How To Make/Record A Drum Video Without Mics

Hey guys, how's it going? It's Aiden from Bromine Complex here. Just doing a video on how I make my videos. I've gotten a lot of comments and messages about, hey, how do you record? How do you set up your stuff? So I'm just going to do a video and show you guys how I do everything. So basically, I do everything in three steps. Number one, I set up all my stuff. Set up the curtains, set up the drums, set up the camera. camera. Number two is the recording part of it, how I position everything. Number three is probably the most important part, the editing part, which I do on the computer and then uploading it to YouTube. So in this video I'll be following those three steps and by the end you'll know how I do all my recording.
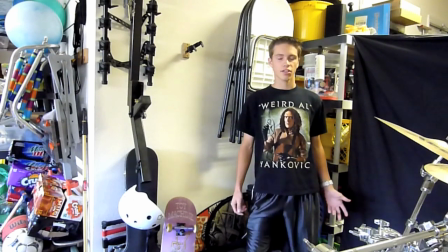50s
Okay guys, here's step one, part one, which is hanging up the sheets on the walls to make make videos look more
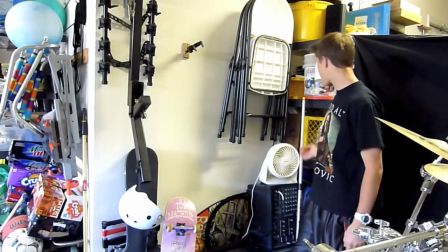58s
professional so there's nothing distracting because as you can see if I didn't have them up like my older videos there's a lot of distracting stuff here but
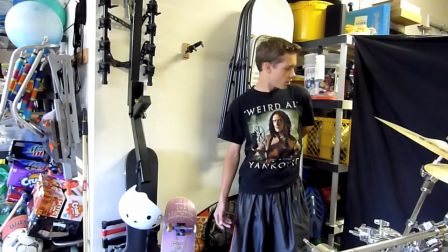67s
since I start putting them up I think the videos look a lot better so basically I just use a black bed sheet as
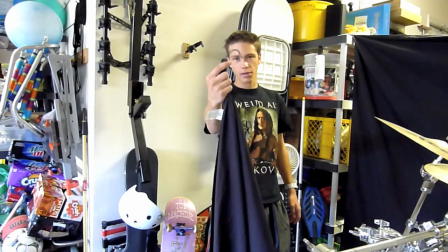74s
you can see here and I attach these little cut up coat hangers the metal ones that you can bend just tie them on the ends of it and attach this
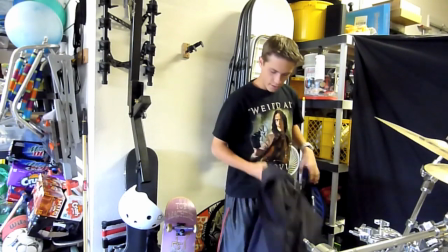82s
to my shelf that I have in the garage And on the other end over here, I have a little piece of string that has a knot tied on it, a little loop in the end,
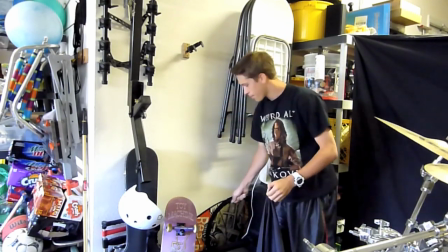90s
and I attach this coat hanger to it, right here. And I attach it to the roof right here and to the bed sheet.
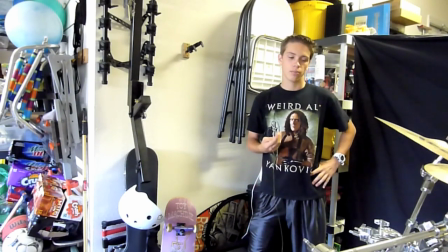99s
So this is a cheap way, you can go to Bed Bath & Beyond, 10 bucks, get a cheap black sheet or a set of them even if you want to,
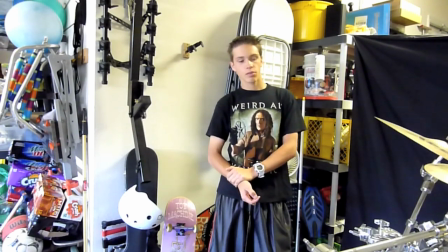107s
if you have multiple walls in your videos. videos and it's just a cheap way to make your videos look more professional and make it so there's less distracting stuff in the background of your video. Ok guys, here's step one part two.
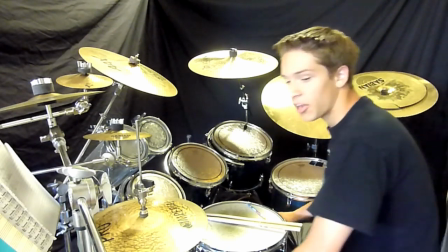119s
So it's setting up your drums.
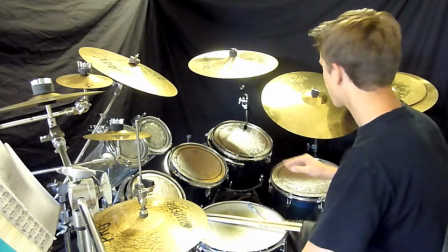121s
So you basically want to set up everything in the shot in the camera angle you have so you can see all your drums and all your cymbals and you still have a good place where you can reach all of them.
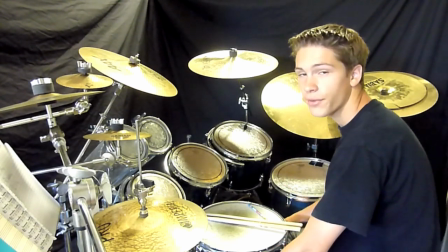129s
If you can't see any of them then you just move them to where you can reach them and to where the camera shot can see them.
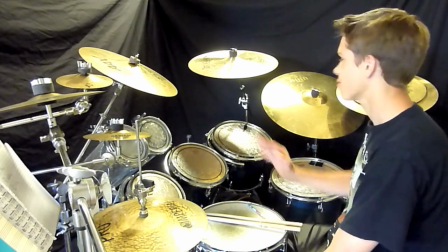136s
Also, you want to watch out for too much glare on the cymbals and the drum heads, like over here in this area, sometimes they'll have a little bit of glare,
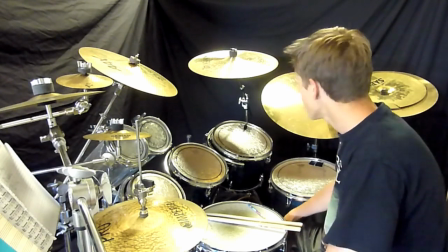144s
and you can try covering up the light that's above
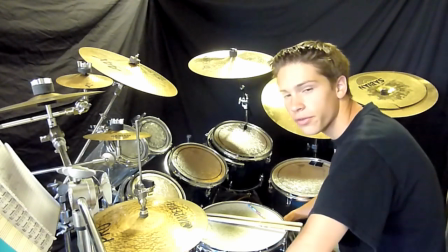149s
you or whatever lighting source you use in your videos to try and diminish
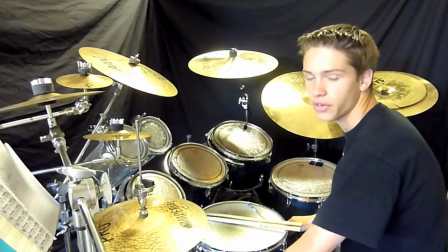154s
the glare, but it usually doesn't make too much of a difference, it just makes the video darker and it doesn't look as good then.
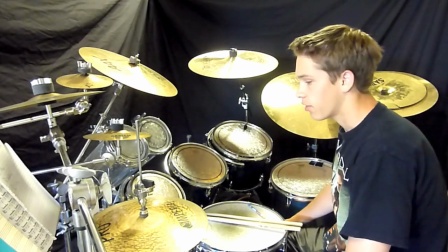159s
And also, you want to make sure that anything you don't want in your shot is out of the video so like my music stand here I usually have this out of my video
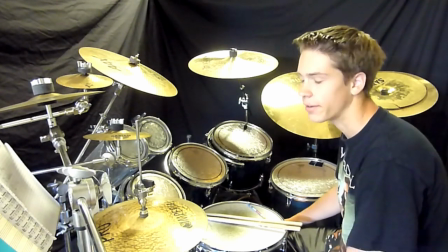166s
but for now since I was practicing what not I still have it here so I just move it out move
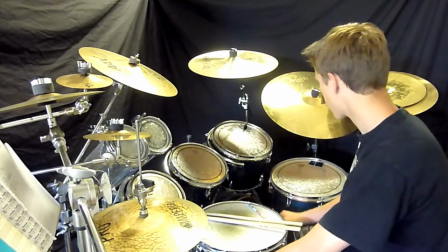171s
it back and it would be out of the shot so yeah just make sure everything's set up in the right way you want it there's no glare or minimal glare and everything you don't want the video is out of the shot okay guys this is step one part three which is the camera I use to record my video and the sound on my videos. So, as you can see, it's a Panasonic Lumix HD camera. It's not an expensive camera, but it's about a middle camera. And it does a great job. I'd totally recommend if you... this is like the cheapest way to record a video, and it still sounds pretty decent, as you can tell from most of my videos. And basically, just set it up in the right position, which I'll go over later in the video, and it'll record everything.